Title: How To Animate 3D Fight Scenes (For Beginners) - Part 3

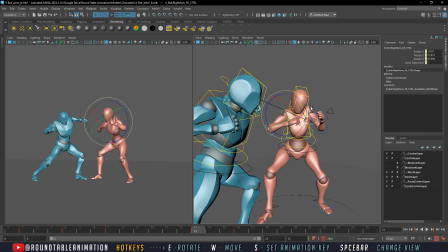1271s
keep this bent here on this side.
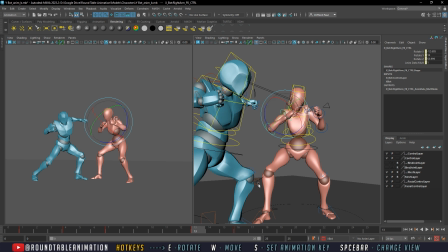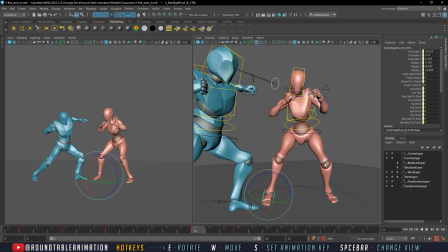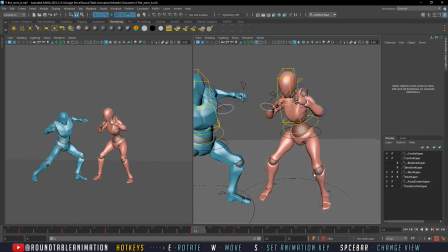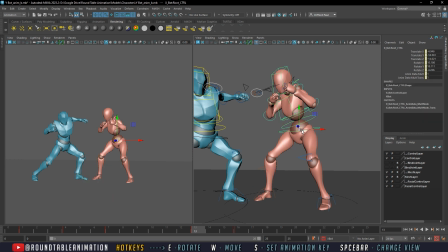Let's see. Don't know why this doesn't stay stepped. All right.
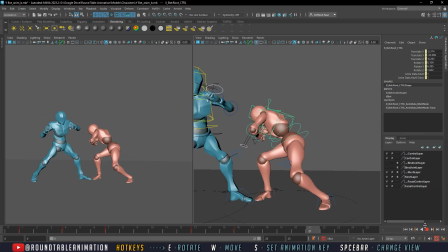I don't think that one works. Let's see. I think it's better if it's a instead of it being
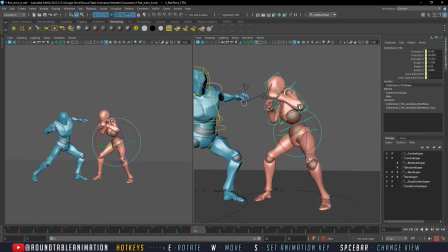I think it works out better.
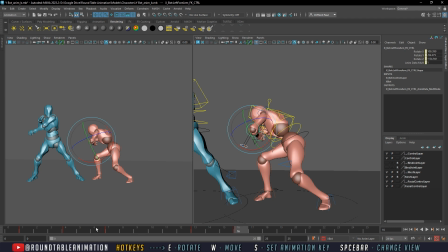1336s
So especially if it's a boxer, instead of it doing a duck like this, I think it'd be better if it do a weave. Stopping here.
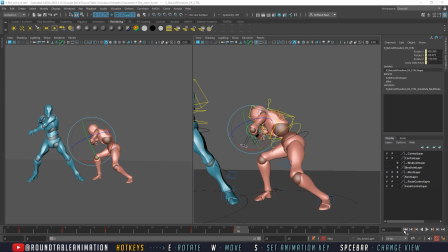1351s
All right, so now we see, let's look at our,
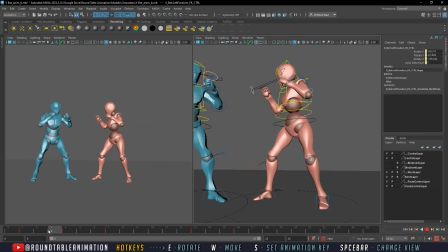1358s
so we're moving a bit. I think we have it on a different timer, which is fine. Put it here. I think that it works a lot better.
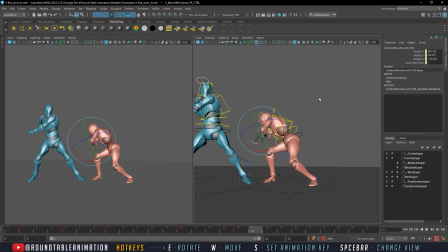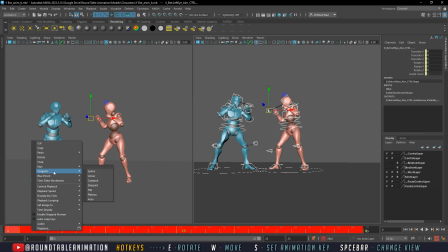Okay, so we have our block, dodge,
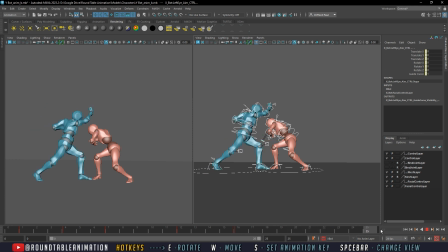1404s
and then we're gonna move on to he's gonna go for an uppercut here.
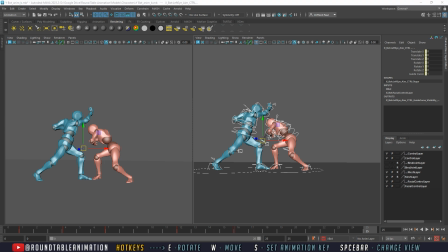Now, what I want to do
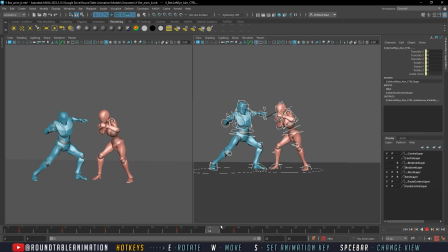1424s
is give my red guy here some moves. So this is our prep move. So we're gonna go ahead and set our animation here, but
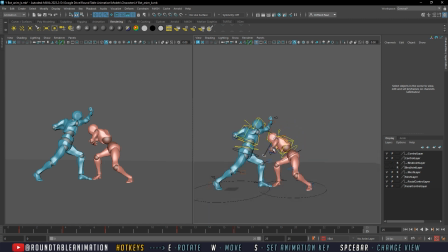1438s
I'm gonna change this uppercut into a block and give this character here a hit. So just that it looks like it has a little bit more of an exchange of moves back and forth. So let's see here.
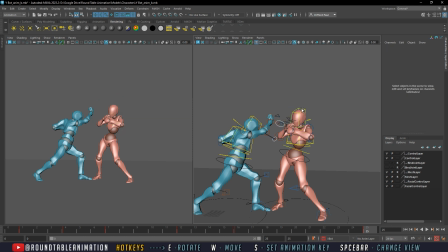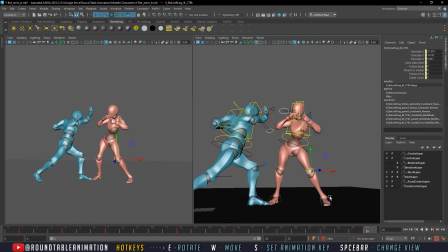I believe we can move this up.
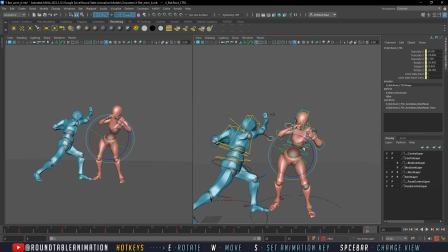And then for my weight, we're going to go against, because this is going to be a high kick.
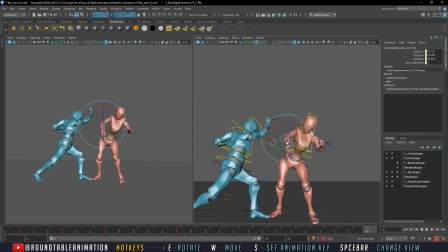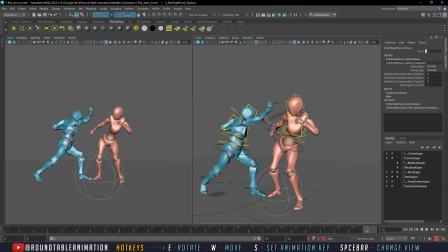1506s
for this leg here, I'm going to change it to FK.